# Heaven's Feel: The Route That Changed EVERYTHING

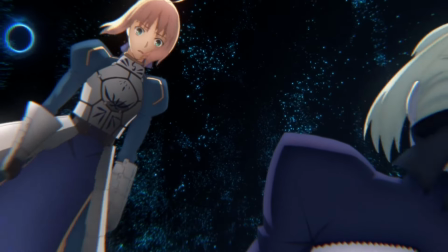[8:16]
But it's fine, because instead we get the OG Altar Babe, who of course inspired all the other Altar Babes,
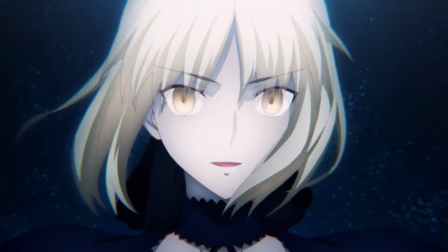[8:22]
who are mostly still just her face with different clothing, but god, just look at them.
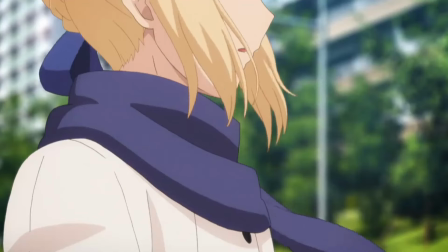[8:27]
Artoria's story has already been very satisfactorily told, as she is the main heroine of another possibility,
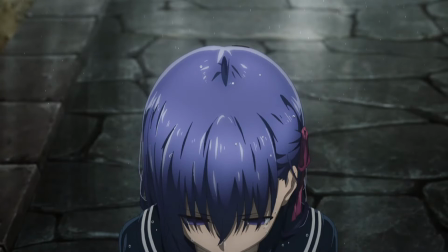[8:32]
as is Rin, so Heaven Feel turns to another heroine. A heroine who is only now revealed to be a secret participant in the war.
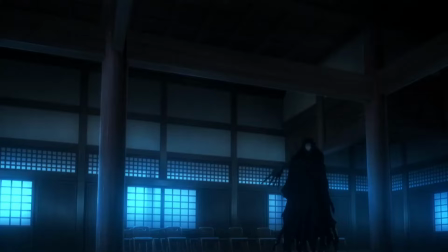[8:41]
Sakura's true identity as the Master of Rider is only a single revelation, but it makes such a big impact.
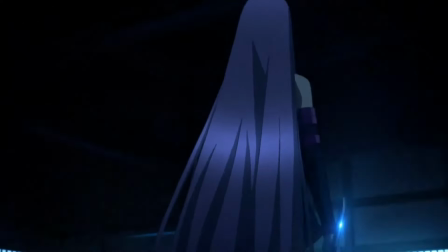[8:48]
She has always been the Master, and her bottomless inborn ability that is shown later is another cool revelation to me.
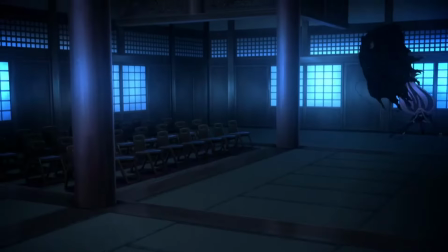[8:55]
Wait, you mean to tell me that Medusa can actually put up a real fight?
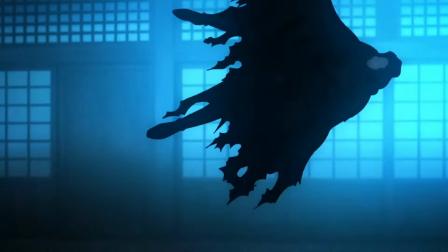[8:59]
There is just so much more to these characters, to everything that is new, and I'm here for all of it.
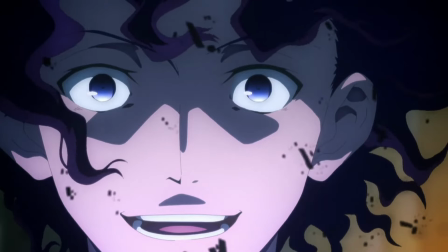[9:05]
And the acting? It's at least as good as it always has been.
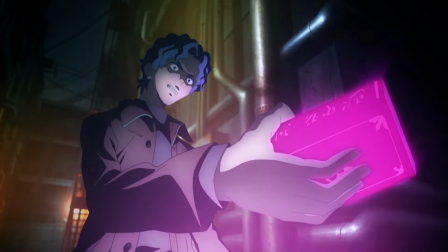[9:09]
The seiyus I already know and love carry the characters through the old and new events that I'm certain left no one feeling disappointed with their performances.
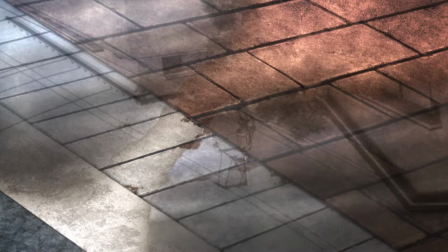[9:17]
Ah, I just loved every single bit of this movie, including the Mappo scene.
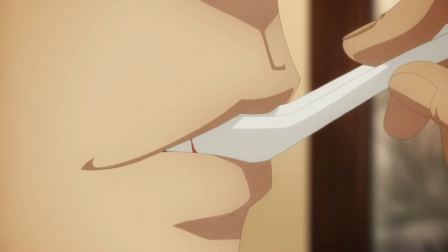[9:23]
The totally unaware Mappo tofu scene is just so tone-deaf to the rest of the film that I couldn't help laughing at how out of place it is.
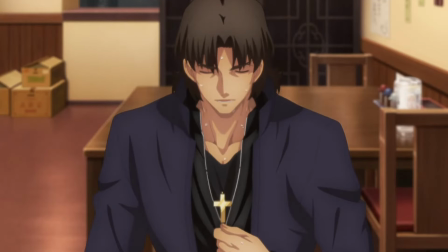[9:31]
You know what? I take it back. Sudo fucking knew what he was doing here. But what sticks in my mind about Presage Flower is how it caught me off guard.
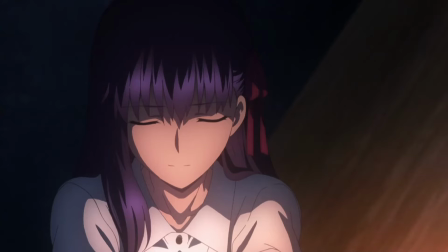[9:38]
It makes a statement that I didn't expect it to. I had always heard that Heaven's Feel is dark, but it's dark in more ways than I expected it to be.
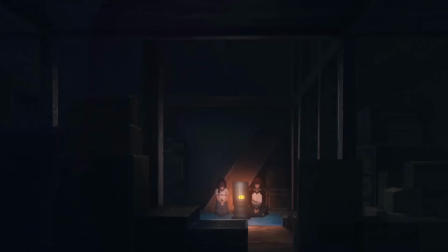[9:46]
And as though it were always so natural, the beauty exists in symbiosis with the darkness.
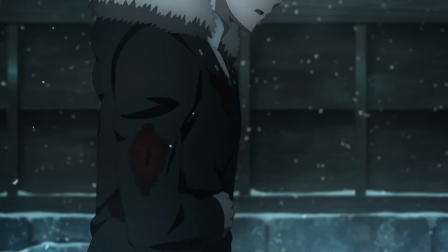[9:51]
It ends on a note of penetrating disquietude as the final scene plays out, quantifying the title one last time for good measure.
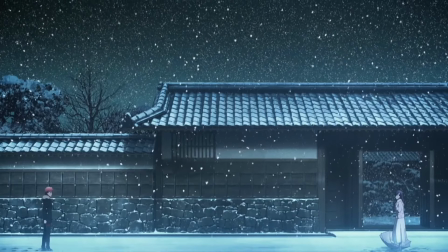[9:57]
The presage flower bloomed, and in doing so, attracted the attention of the lost butterfly.
Senpai?
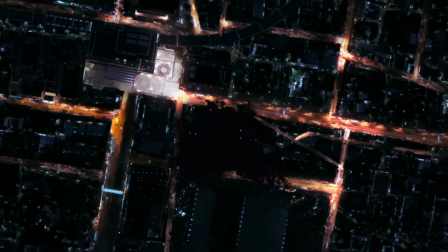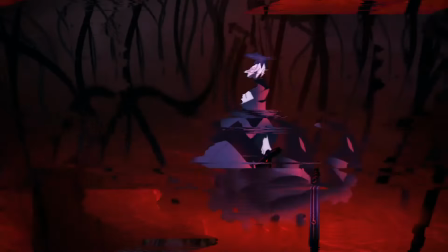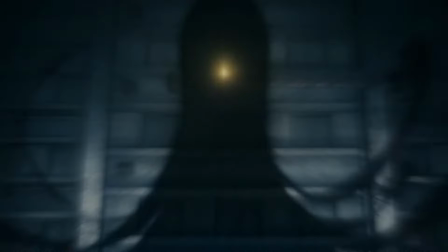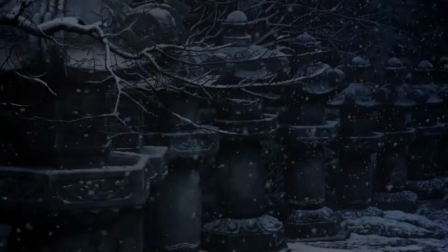[10:25]
Lost Butterfly starts off around the same place that Presage Flower terminates, but in a dream sequence.
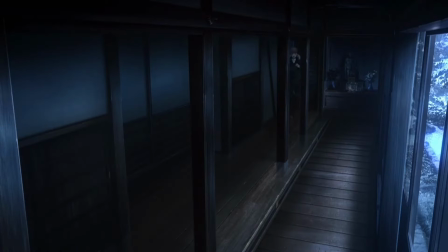[10:31]
We see Shiro chasing after a hollow Artoria, now corrupted by the Grail after their battle against Zoken and Hassan.
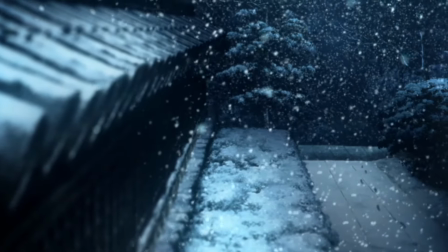[10:37]
This scene adds more to the last moments of Presage Flower, where Shiro slowly walks home through the snow, shrouded in defeat.
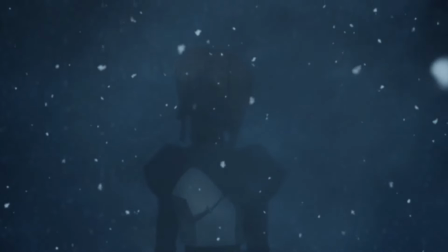[10:43]
It is a concise reminder to those watching that the flower is in full bloom and that shit is already real.
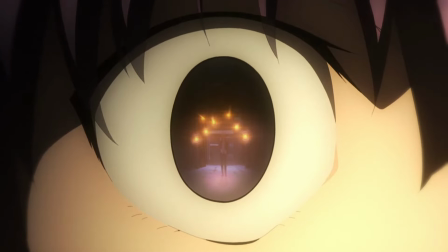[10:50]
The slaughter that I had witnessed in Presage Flower continued.
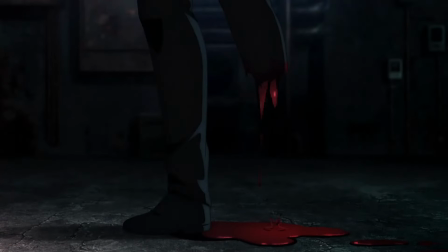[10:54]
The almost senseless butchering of characters who used to play such highly important roles continued, and now it was more twisted,
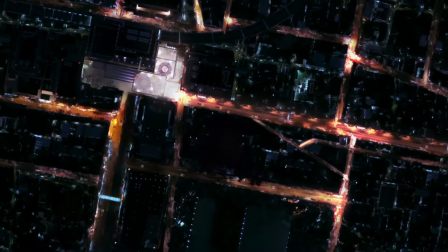[11:02]
demented even, and the only thing that overpowered this ominous series of events to me was the drama.
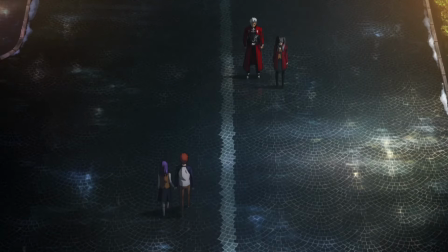[11:08]
Lost Butterfly has, most likely, the most impactful drama I have ever had the displeasure of seeing. This film is just so unsettling all around that I felt like I needed to burn every single moment into my memory.
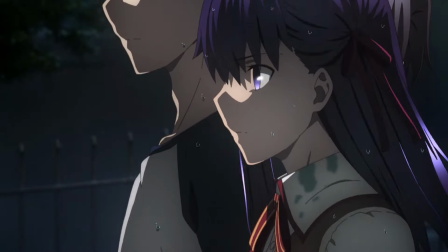[11:22]
I couldn't look away. The presentation is beyond gripping. Gripping can't even begin to describe it.
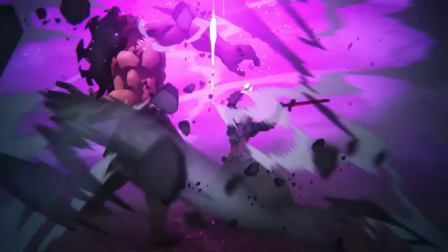[11:29]
The peak production continues to never back down. I mean, did you see this fight?
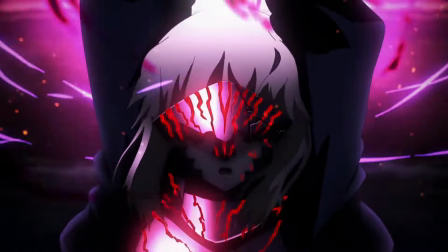[11:35]
Ufotable has nothing left to prove, and yet they prove it all. They brought their S game to an A game fight.
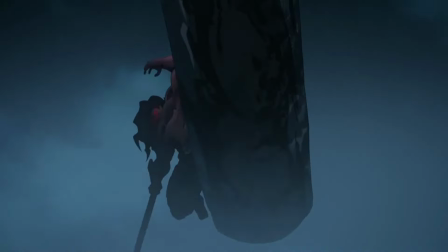[11:40]
Lost Butterfly is one of the most competently directed films I have ever seen. And it is not without a little,
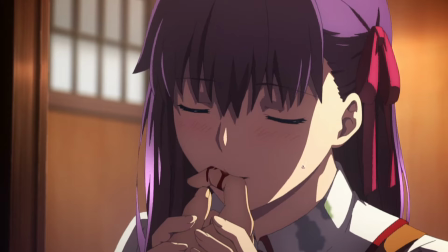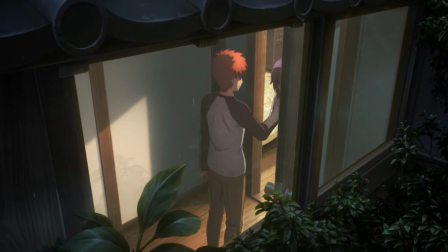[11:53]
let's say nuance. Lost Butterfly has nuance. There is still the occasional comedic moment more prevalent in the other outs.
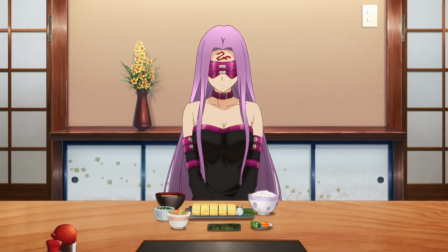[12:01]
I still remember when Medusa awkwardly joins the fresh new couple for breakfast and everyone in my theater laughed at how funny her sudden appearance there is.
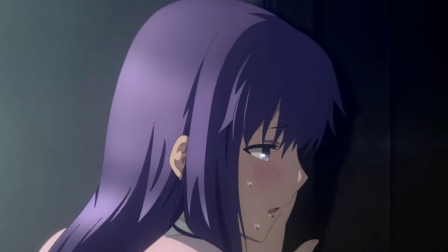[12:08]
The part where Sakura is just so in heat and overcome with lust that she collapses to the floor, crippled by her uncontrollable desire is,
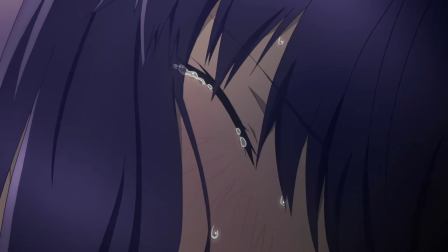[12:17]
well, it's interesting. Lost Butterfly is interesting.